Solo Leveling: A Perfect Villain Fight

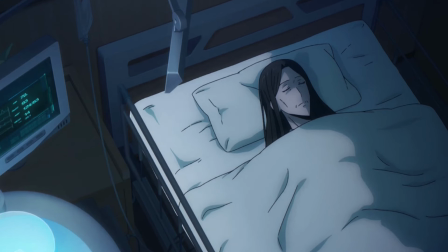We switch views to one of his mother lying in her hospital bed, no reason is given as to why these shots are included because it isn't necessary.
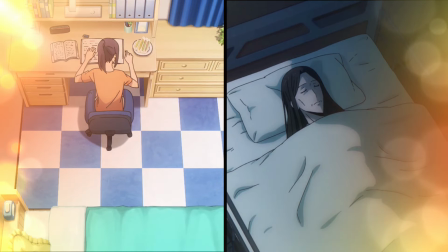We understand that these two people are the reason Jinwoo fights so hard. We return to the throne room, with Igriss preparing to deal the final blow.
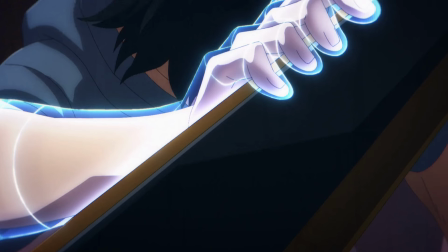He swings down and our hero catches the blade with his bare hand. This is when the animation takes things to a whole new level.
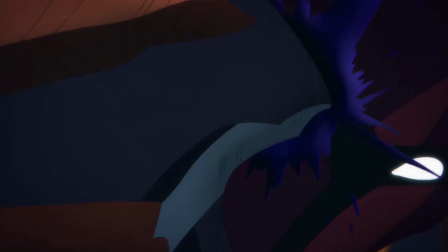The first hint of what's to come happens when Jinwoo stabs his opponent in the eye. Power radiates through the room, causing the very air to shiver with energy.
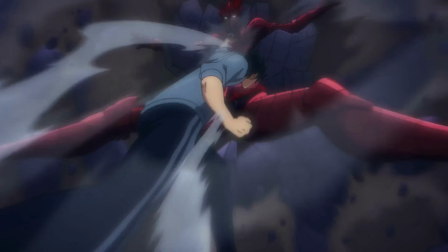As things progress, he drives his knife deep into Igrus's throat and his eyes come alive with power.
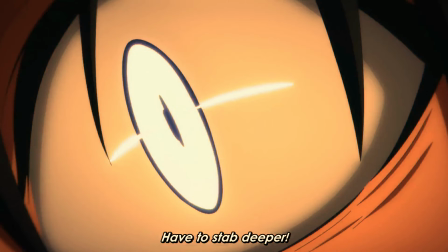But perhaps not just power, he's seeing the world in ways he never could before, just as we're about to.
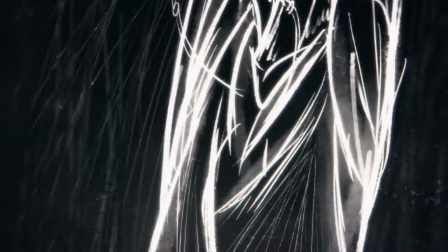The animation shifts from its standard clean lines and color, to this inverted, sketched out madness, and I absolutely love it.
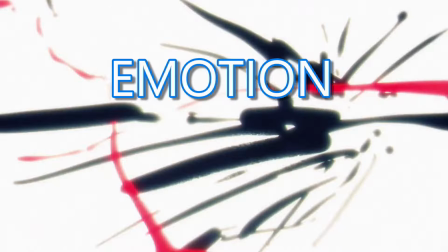It's so raw and intense, a raging fire of emotion and power, breaking the animated world itself.
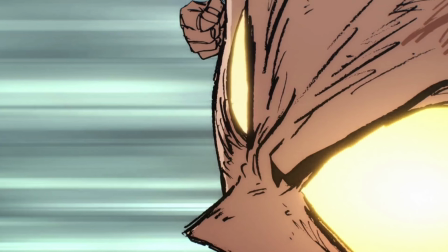It reminds me of one of the scenes in One Punch Man. I don't know why we don't see this style more often.
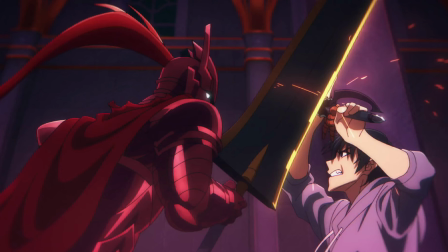While most of the epic one-on-one fighting is in episode 11, the final episode wraps this story up.
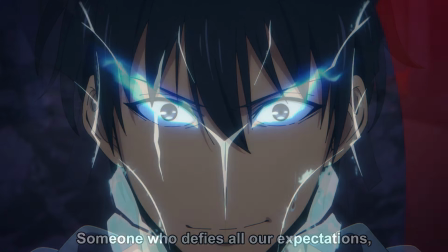The finale completes not only our hero's initial arc, but it sets our dispatched foe down his own path of redemption.
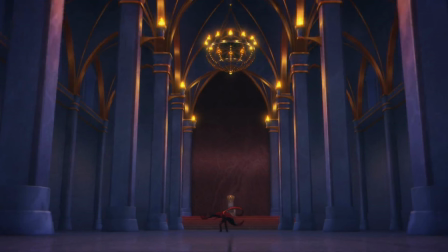Igrus is defeated, then brought back as a shadow. He was previously a knight guarding an empty throne room, a warrior with no real purpose.
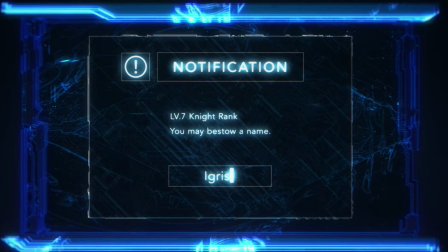Now he has a new master and a renewed reason to fight. The final episode's title is quite fitting, Arise.
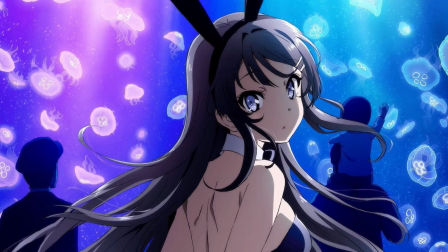It was even released on Easter, a holiday all about resurrection. Not saying that's intentional, but it's certainly an interesting thing to note.
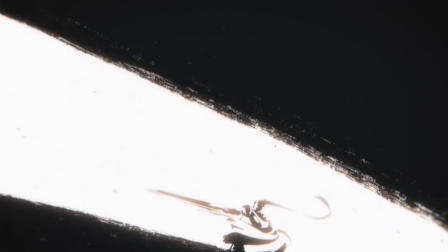These concluding episodes are brilliantly crafted. I love the parallels they have with our characters' past.
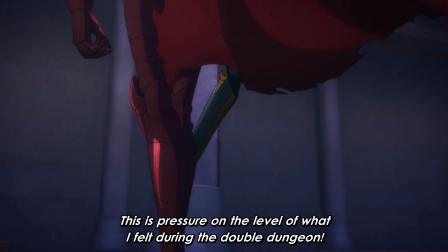The way Igrus radiates a power similar to that of the double dungeon that first set us on his journey.
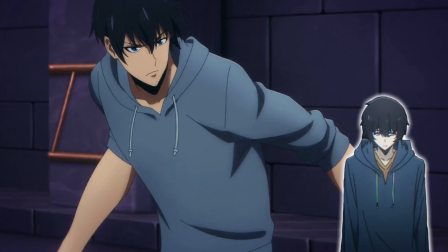The way our hero is dressed. The dungeon itself.
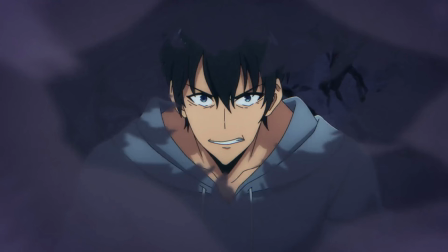And all contrasting with a lead who's finally somewhat prepared for the challenge, who no longer flees from danger, but charges in to face it.
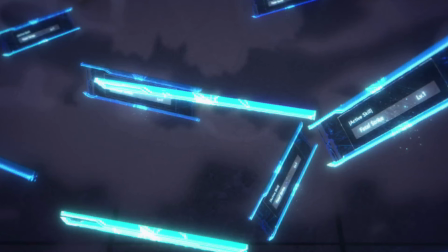Similar situations, but with a hero who's managed to break the leveling rules of this world's ranking system,
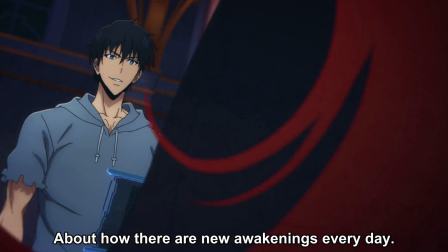and re-made himself into something new, and now Jinwoo no longer has to level on his own.
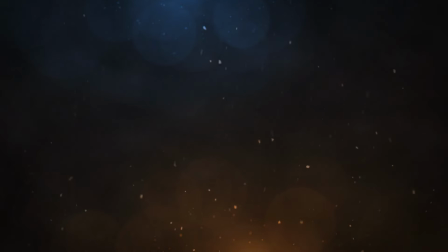Until next time, peace.